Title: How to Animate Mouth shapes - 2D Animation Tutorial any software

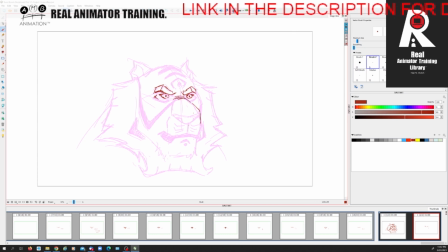734s
But then I'm going to have the nose come up slightly, because you don't really move the upper muzzle so much because it's the jaw that's opening, right? But we're going to open it just slightly.
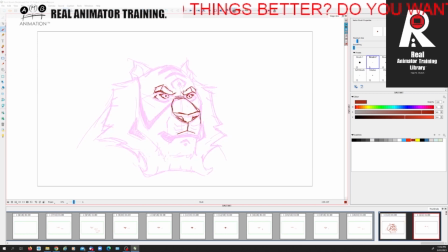754s
Now, his muzzle comes down like he's got an indentation, but we don't want to really pay too much attention to that. We want to think about the jaw opening, right? So that jaw is going to open here like this, right?
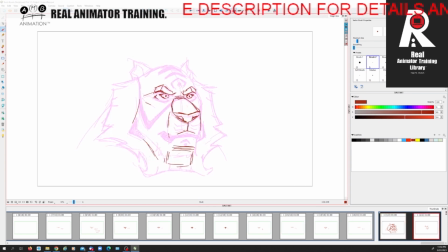772s
Like this. It's not a big roaring A, it's just a genuine A. So that's going to be coming under. We're going to imagine how that jaw is going to be coming right
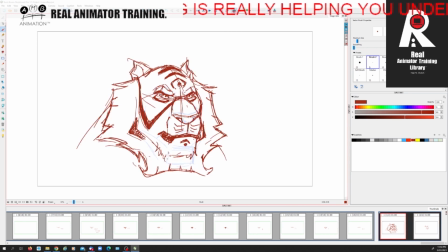785s
underneath the character like that, right? So we're going to open that. Now what I'm going to do is I'm going to bring this down, right?
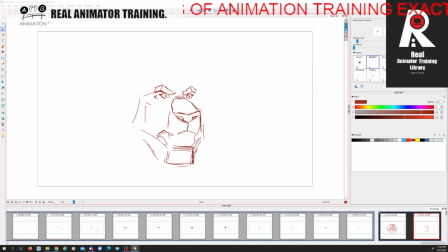799s
So I'm kind of almost on there, but then I'm going to squash and stretch it. Now although this is a straight line, I'm going to create some contouring on his mouth, right?
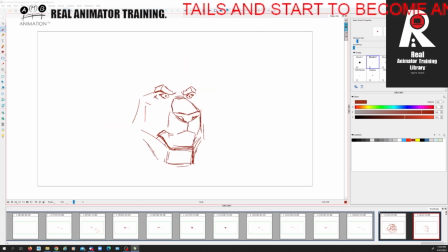812s
Like this, right? Then we're going to find the other one in line with that. So it's deliberate changing of the angle, the squash and stretch in the face, right?
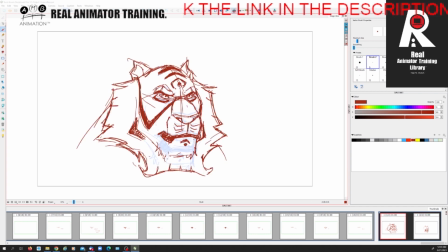825s
So now this is going to come up like this, right? And then it's going to come down like that. So that's going to pretty much be,
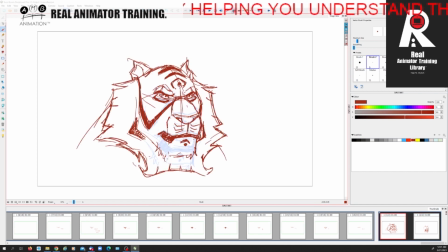842s
we want the deformations on the stripes.
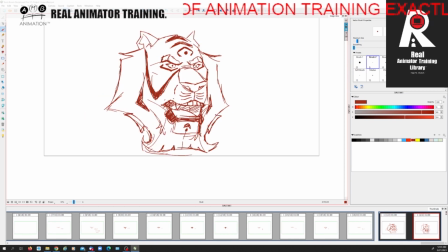847s
See it like that. Right, so then we're going to just come in here. We may actually, as these stretch, we may want to open them a little bit, right? As they're stretching, we may want to open them a little bit,
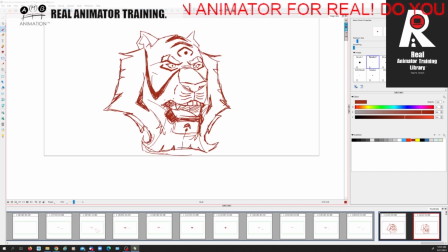863s
really create that feel, right? So that's a potential A, right? So the takeaways are the muzzle, right? The cheeks, squashing and stretching, right?
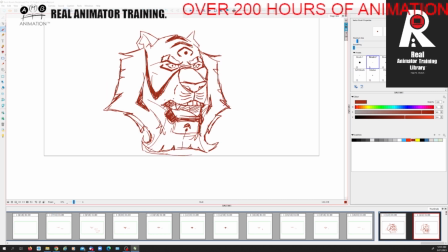882s
The slight lifting of the upper mouth because he's an animal. You wouldn't do it as much on a human. The jaw angling this way, the beard angling this way, the stretch on his face. super, super important, right?
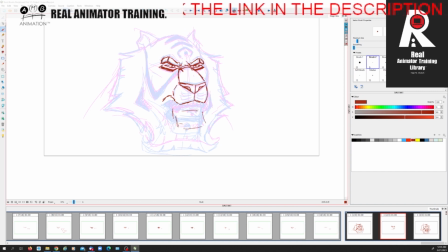901s
So with this, I'm going to jut his jaw out a little bit to kind of really kind of emphasize that E shape, right? So it's the same. Where was that E shape here, right? So you got the E against the A, right?
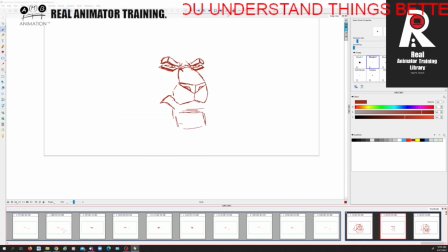921s
So we're really, it's the same principle, but just drawn nicer. Now I need to find that on the other side, which is going to be about there, right? So here I'm going to come out here.
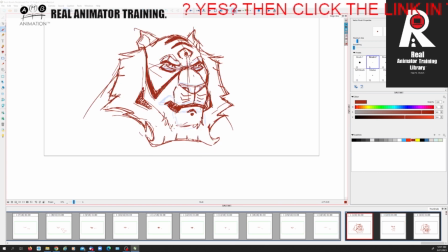937s
So we're kind of stretching the mouth a little bit to make this E. I might even curl that up slightly, right? Just to get that E kind of feeling to his lower lip, right?
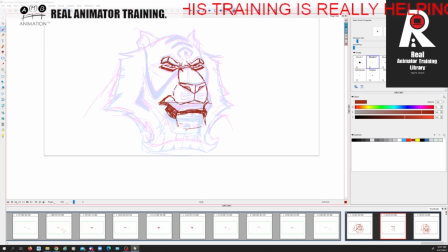956s
Like that. Now here I'm going to insert more teeth, right? So you could keep it like that, but I'm going to actually throw in some bottom teeth, right?
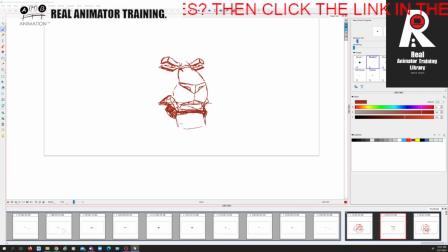975s
Just to kind of emphasize that that's a subtle E shape, right? We're playing with the subtleties of the mouth, right?